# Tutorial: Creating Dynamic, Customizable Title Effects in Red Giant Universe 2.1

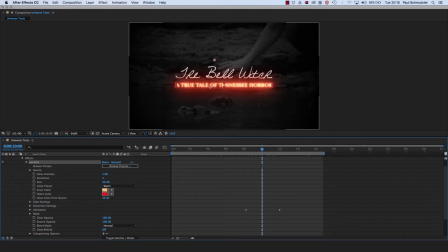The other thing I love is the fact that the text that's below here actually affects the text above it. So the glow that's coming from the flames of these letters actually gets applied on top of the Bell Witch main title above it.
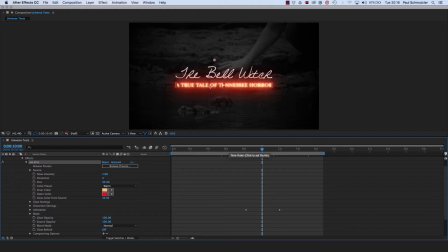So it casts that orange glow on top of it. And you can see before that title comes on, I just have pure white text. So they interact really well together. So that's the subtitle, which will remain unchanged throughout this tutorial. So let's go on to our main title, the Bell Witch. So the first one I've got pulled up here is Glitch.
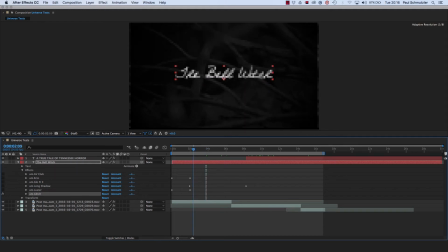Glitch does not really affect the text that much by itself, but you'll find that every few frames, something will happen on screen. A random couple of pixels will pop up, or part of the letters will actually disappear, as you can see right there on the second L and Bell. part of that just gets removed.
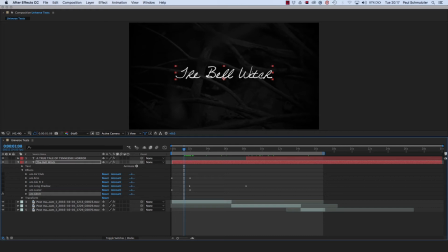And it just happens for a frame at a time. And then you'll see other places on the screen where things will appear, like right there. So it just kind of gives it that unnerving feeling that you might want for something that's kind of creepy like this. Jumping up to the top of my list, I have the AV Club preset applied here.
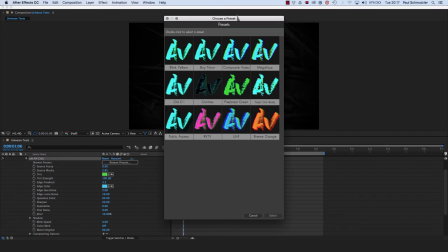And you can see right away they're going for a high school video project or cable access kind of effect.
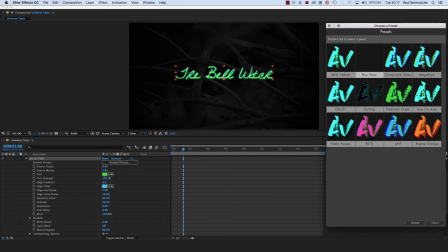And again, each one of these, you just scroll over, you can see a quick preview. We've got late night infomercial here. This one I think of MTV, I think because of the garish colors. And then there's a nod to Weird Al here. Public access television. That makes me think of Wayne's World.
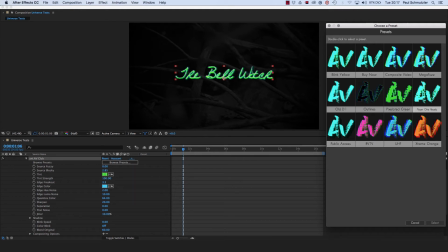And there's even some pixelated options here that are tailor-made for your old Nintendo or Atari interfaces if you want to do something like that.
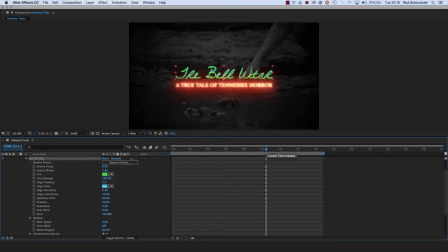So to me, this doesn't work that well with my subtitle because this has this weird 80s or 90s retro VHS effect, whereas this is definitely more traditional spooky movie look. So let's move on to the next one.
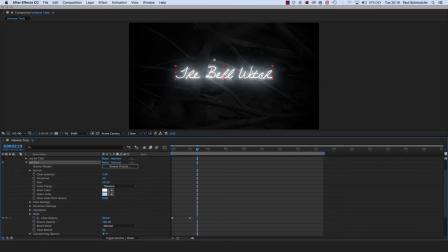I chose Ecto again for the main title, but you can see this has a completely different look than my subtitle. It's all white. It has kind of a, what I think of as like a phantasm look to it. It's like a white flame.
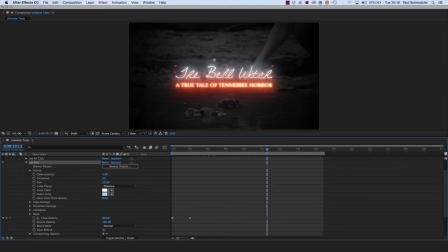And then again, when that subtitle comes on, it casts this eerie orange glow over even the white smoke that or flame that's up here.
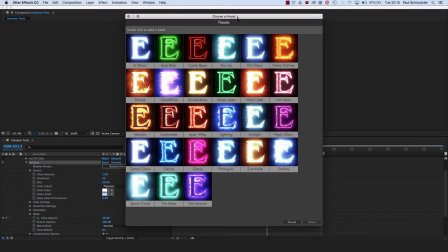That preset is called Phantom. And again, browsing the preset shows you everything you have available at your disposal.
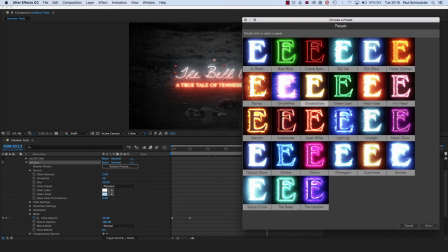So you can see the diversity that you can get out of just this one effect just by spending a little time making some tweaks. By the way, while I'm looking at this preset again, also notice the E that they've chosen for this preset. If it makes you think of a particular series on Netflix, that's probably not by accident.
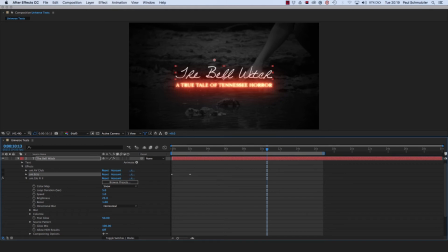Moving on down the list, now we're to Glo-Fi 2. If you've used Universe in the past, you'll be familiar with Glo-Fi, and this is their new version of this.
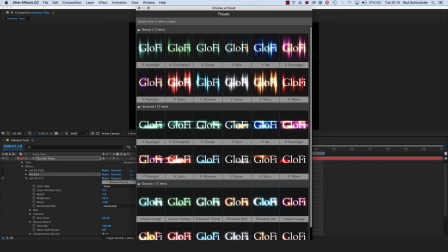It has some new presets. They are available in vertical glows, horizontal glows, and then just straight up Gaussian glows, which just kind of hugs the shape of the letters rather than being directional.
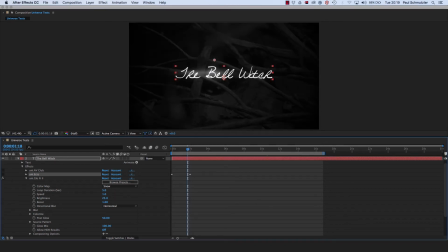I went with a horizontal glow, and you can see it gives this cool effect where it moves around, different letters will glow at different rates, and the words will have the effect in a varying degrees over time. And by the way, I'm going to show all of these to you as rendered final outputs at the very end of this video,
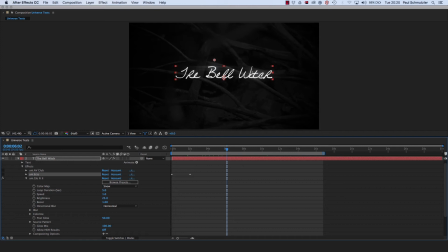so stick around to the end of the video if you want to see how each of these looks when they're finally rendered. The next one down is Long Shadow. Long Shadow was used in their demo footage as a 3D, again, retro kind of effect where it comes out at an angle looking like it's on a 3D column coming out of the corner of the screen.
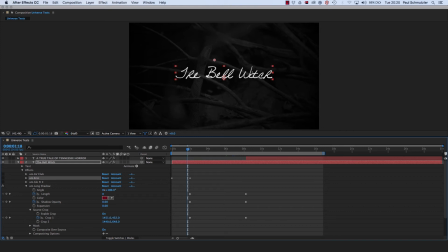Of course you can do that, but I decided I wanted to try something different. You can control the angle here, so what I did was I actually made it vertical and I made it appear and kind of slide out down the screen from the letters. And you can see I kind of give this effect of oozing blood out of the letters.
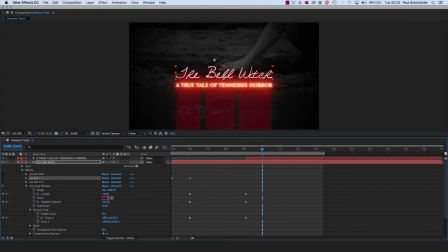The other thing is when it completes, you can see the 3D column effect that hugs the shape of the letters.